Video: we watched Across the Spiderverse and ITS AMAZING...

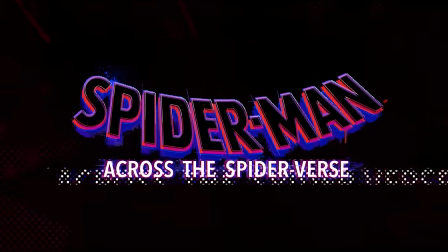(0:00)
hey guys today we're going to be watching across the spider-verse and if you want us to check out other superhero stuff comment it down below if you guys want to see the full recording of this video then head over to patreon.com let's go in the milk and go get a bunch
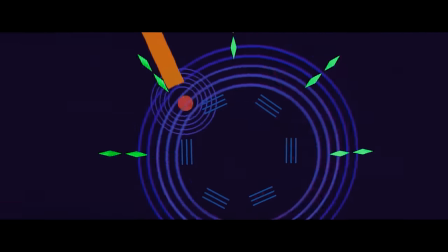(0:11)
of bonus stuff with that subscribe let's do things differently this time like so differently this movie is so good because like it's a
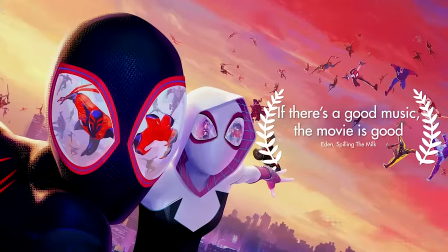(0:20)
testament to like how if there's like good music the movie is good yeah that's it that's it bro well like this opening monologue is like so much more entertaining because
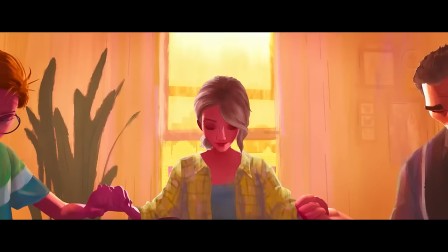(0:29)
the music is synced with it perfectly but they didn't really know me and i didn't really know him either if you'll literally
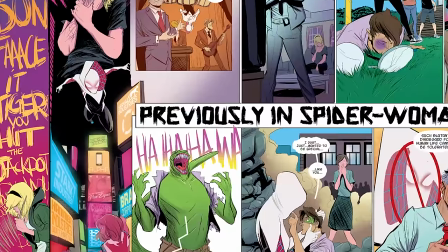(0:37)
freeze frame you can see that peter was literally wearing the dinosaur costume wait because he's gonna be the lizard eden is really good with these fun facts man i just like
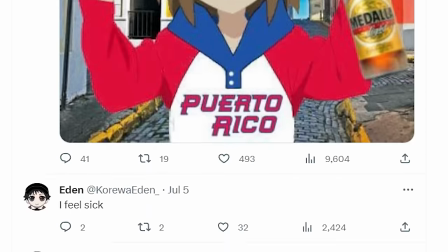(0:45)
paying attention to movies it's not that i saw one fun fact on twitter and now i know that i am excited for the comment section where half
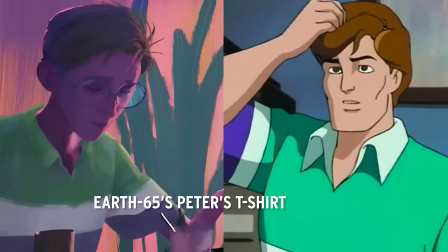(0:51)
of it is just gonna be random fun facts that i've already seen on twitter 20 times i
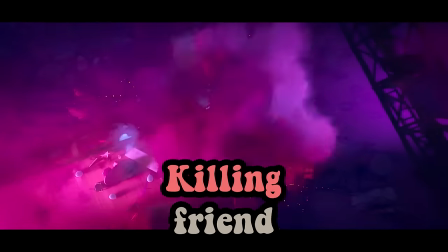(0:59)
love how chill the music is it's so good it's such a great line my kid my friend my friend did
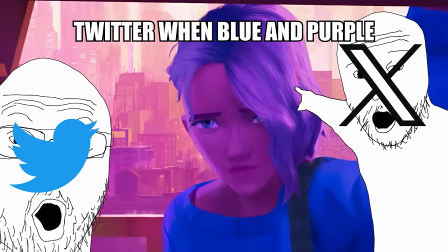(1:10)
you see the trans flag on the police jacket did you see the trans girl in front of us did you see the trans wristwatch the trans dishes the trans dishes
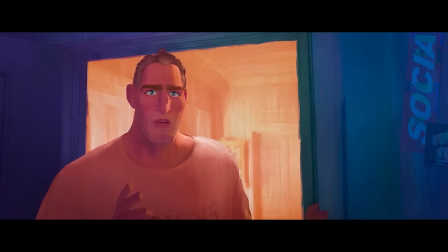(1:18)
i'll beat up a trans meal bro god damn i got a job to do it won't bring him back to the shop bro
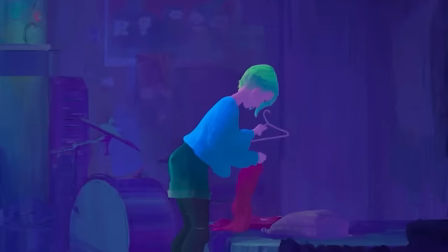(1:25)
oh my god because it shows like how divided they are like he's in the blue she's in the purple and like they're so like not together right
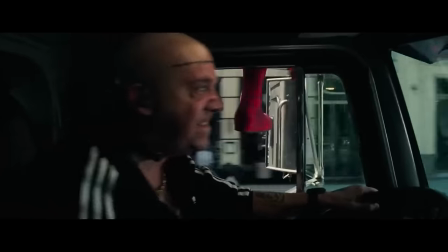(1:32)
now she's got green hair like a lime because limes are sour we're making so many jokes about this movie but i just remember the first time i watched this movie i was in tears as how beautiful it was no i was blown away all the gwen world stuff like the aesthetic is yeah
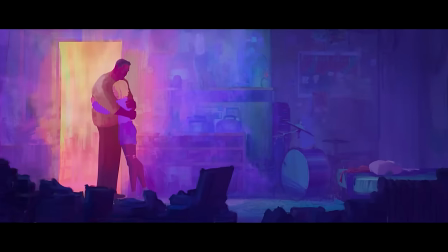(1:46)
impeccable the way the color palette constantly shifts is something that makes me think of comic books especially like indie comics but it's not something i see
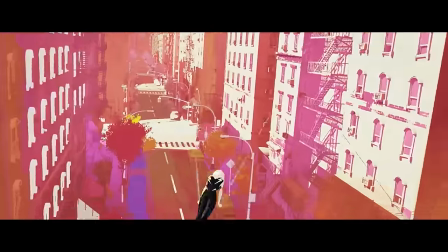(1:54)
in animation very often i
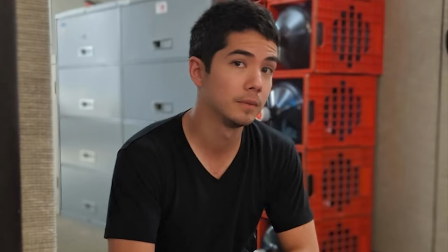(2:00)
love her theme bro it's so good this scene's so good shout out spencer wan man spencer ron he worked on a lot of like
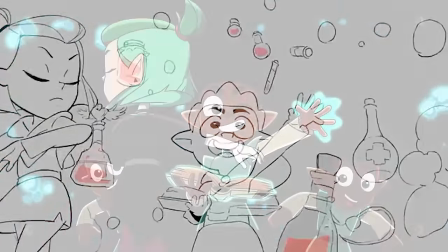(2:07)
visual development but he also animated some of the best looking cuts in owl house but why does he have two first names i can't trust him now
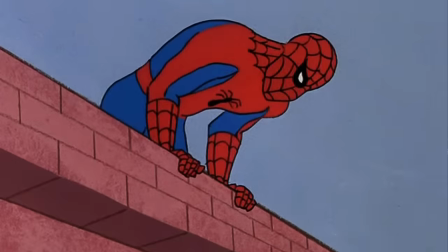(2:16)
you know i just realized it makes sense he called her spider woman i was like that's weird she's spider glenn and i'm like no they wouldn't be calling her first game
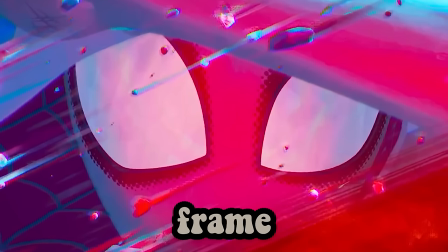(2:29)
hardest fucking frame ever hardest frame let
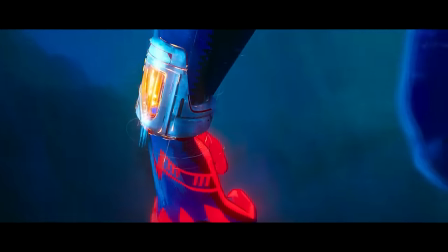(2:35)
the cape down bro let the cape up i want to see the ass i don't care about the cape oh oh miguel o'her i lead
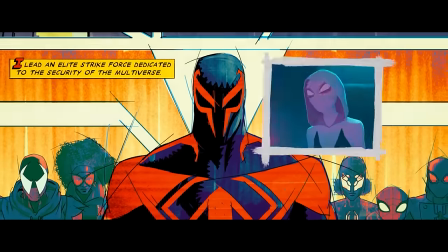(2:42)
an elite strike force dedicated to the security of the multiverse isn't it funny how like the two villains of the
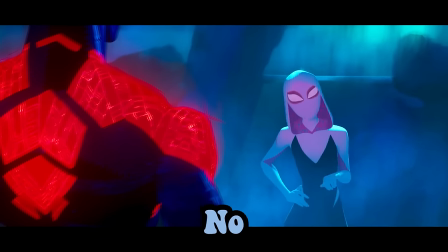(2:48)
movie they try to explain their backstory but both miles and gwen tried skip no the adhd protagonist is a growing epidemic in our society okay
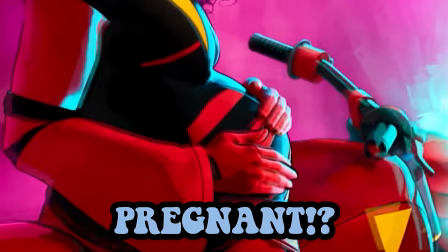(2:57)
are you uh oh this wait why is she pregnant someone kill that baby right now kill that baby she'll do it herself bro
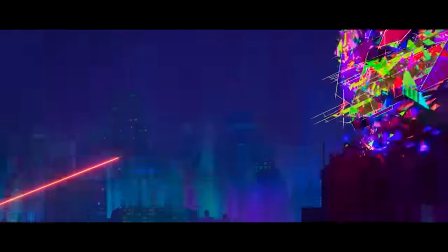(3:10)
miguel is just like a friend in like middle school you guys are playing pretend and he's like that's not canning to the story what are you doing is miguel
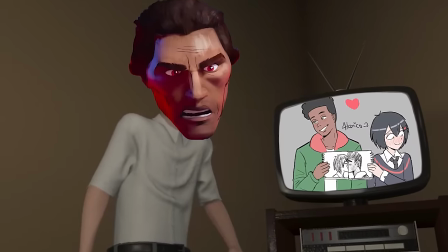(3:17)
like the really adamant anti-shipper on twitter he's like you cannot ship these characters with each other he's the overly serious friend playing dnd
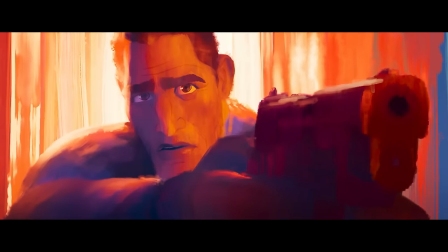(3:24)
it's so beautiful it's it's like a moving painting which is something people say too much but it's true well join
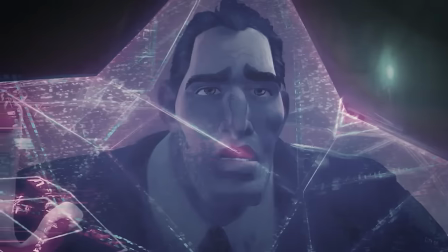(3:37)
the club it's like not really fair that she gets to have a living parent when like peter doesn't have any peter porker peter porker's family was fried up